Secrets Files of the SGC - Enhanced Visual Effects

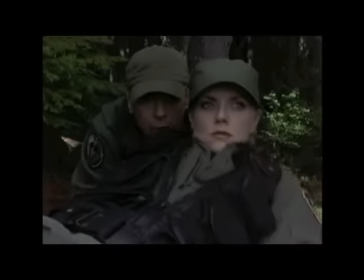(2:43)
I'm James Stitcher. I'm the visual effects producer on Stargate. This is a breakdown of how we do visual effects shots from Deadman's Switch.
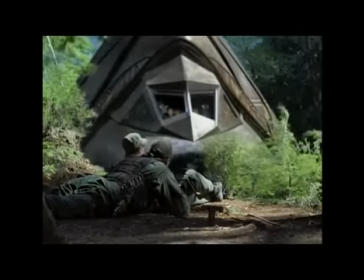(2:52)
We needed to put this spaceship behind the green of the trees on the set.
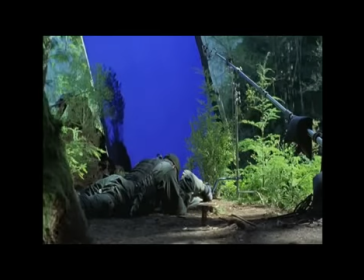(2:57)
You'll see here this is the original plate, but this was a cliff that was about 35 or 40 feet high, and we had to balance this blue screen precariously over the edge of the cliff.
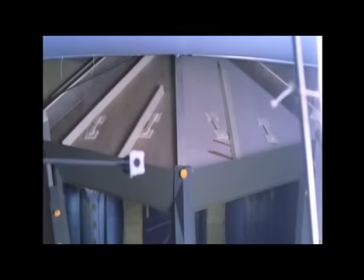(3:06)
This is an element that we then shot on our stage of the interior of the cargo ship.
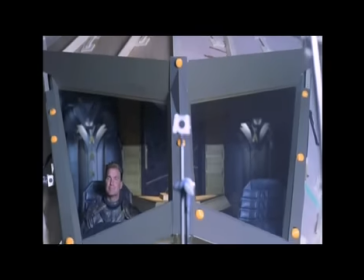(3:13)
You'll see the orange tracking balls, so we actually track the camera as it lowers down on the set, but then apply that to the model.
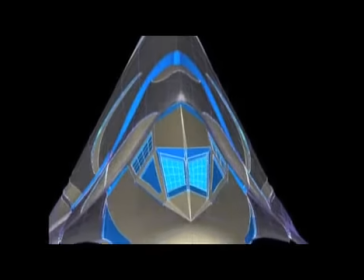(3:21)
And you can see here there's a wireframe and then what's called a low-res polygon render, and then our closer final render of the ship.
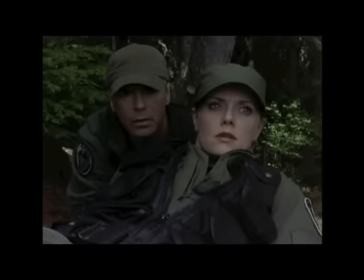(3:28)
And now this is the shot cut into the sequence. And you'll see if you look closely at the ship, as it rises you can look in the windows, you'll see the guy looking at us, but more importantly you'll see the perspective shifting on the inside of the ship.
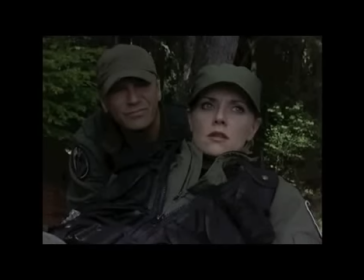(3:43)
And that's real. Everything around it is CG. So we actually blend the real set in with the CG spaceship.
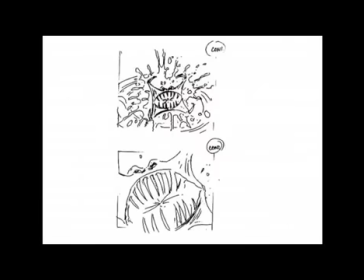(3:53)
In this shot we had to create a CG snake that gets snapped in half.
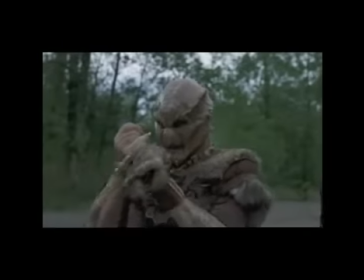(3:57)
So what we did is we hung a prosthetic piece that our alien man could grab, or our own ass could grab, and then we had to paint it out.
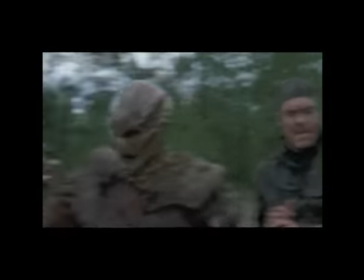(4:03)
You can see in that plate painting it out. And then this is the CG element.
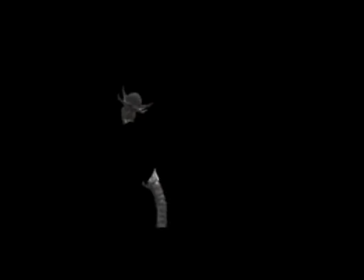(4:08)
You can see the black part is where the hands go. and then we put it into the
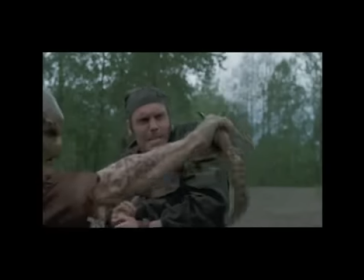(4:12)
shot and timed it all with the grab so you have something real and something fake.
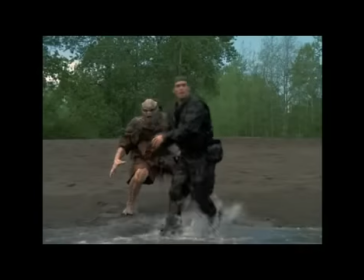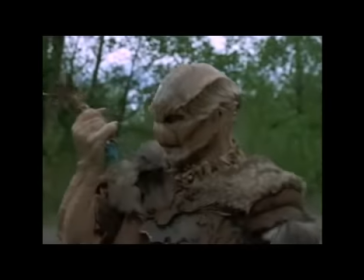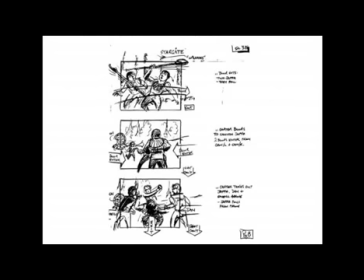(4:27)
This was a tricky shot we needed to give the sense of speed being a fast superhero creatures or actually they're not creatures there are heroes
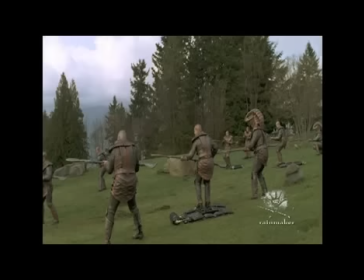(4:35)
with superhero powers all of a sudden that was the background plate for one side of the shot we actually shot two sides of the plate we shot two
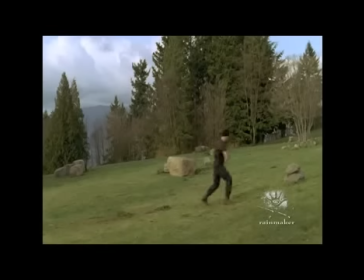(4:43)
cameras next to each other did all the action and we had stand-ins of our lead characters run through the set and mime where they were hitting the the Jaffa guards then we had to tile the two plates together because we wanted to do a pan so what you're seeing there is a
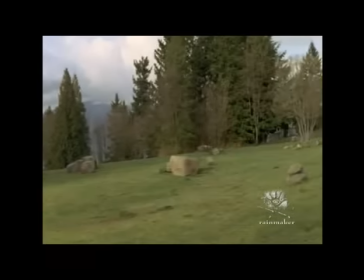(4:59)
clean plate where we painted out all of the various actors and extras and rigging and all of that stuff to create the pan this is the CG
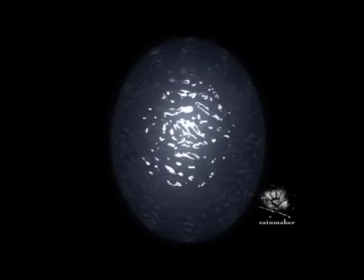(5:08)
Stargate and also the puddle element we always render the puddle elements flat and then actually put them in two dimensionally to fit the perspective of the shot and gives us a lot more control.
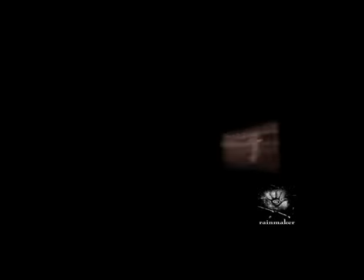(5:19)
And that's your streak element and a time warp on the actors running from the gate and streaking through the shot.
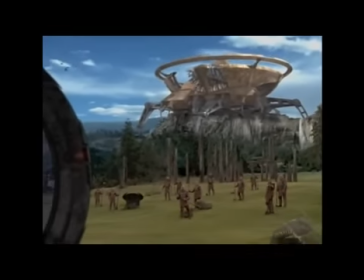(5:26)
One of the tricks to the streak was using previous frames of the actors and leaving them on the
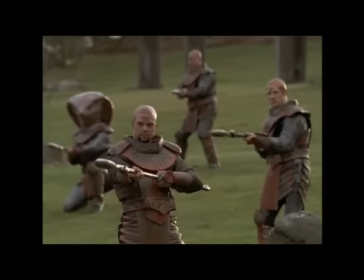(5:32)
screen long enough so that they they really it feels like that streak is coming from the actors.
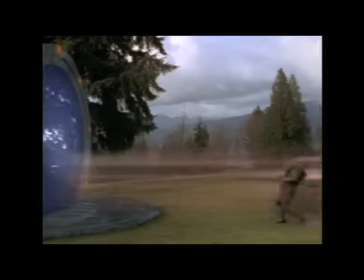(5:38)
And that's the final shot.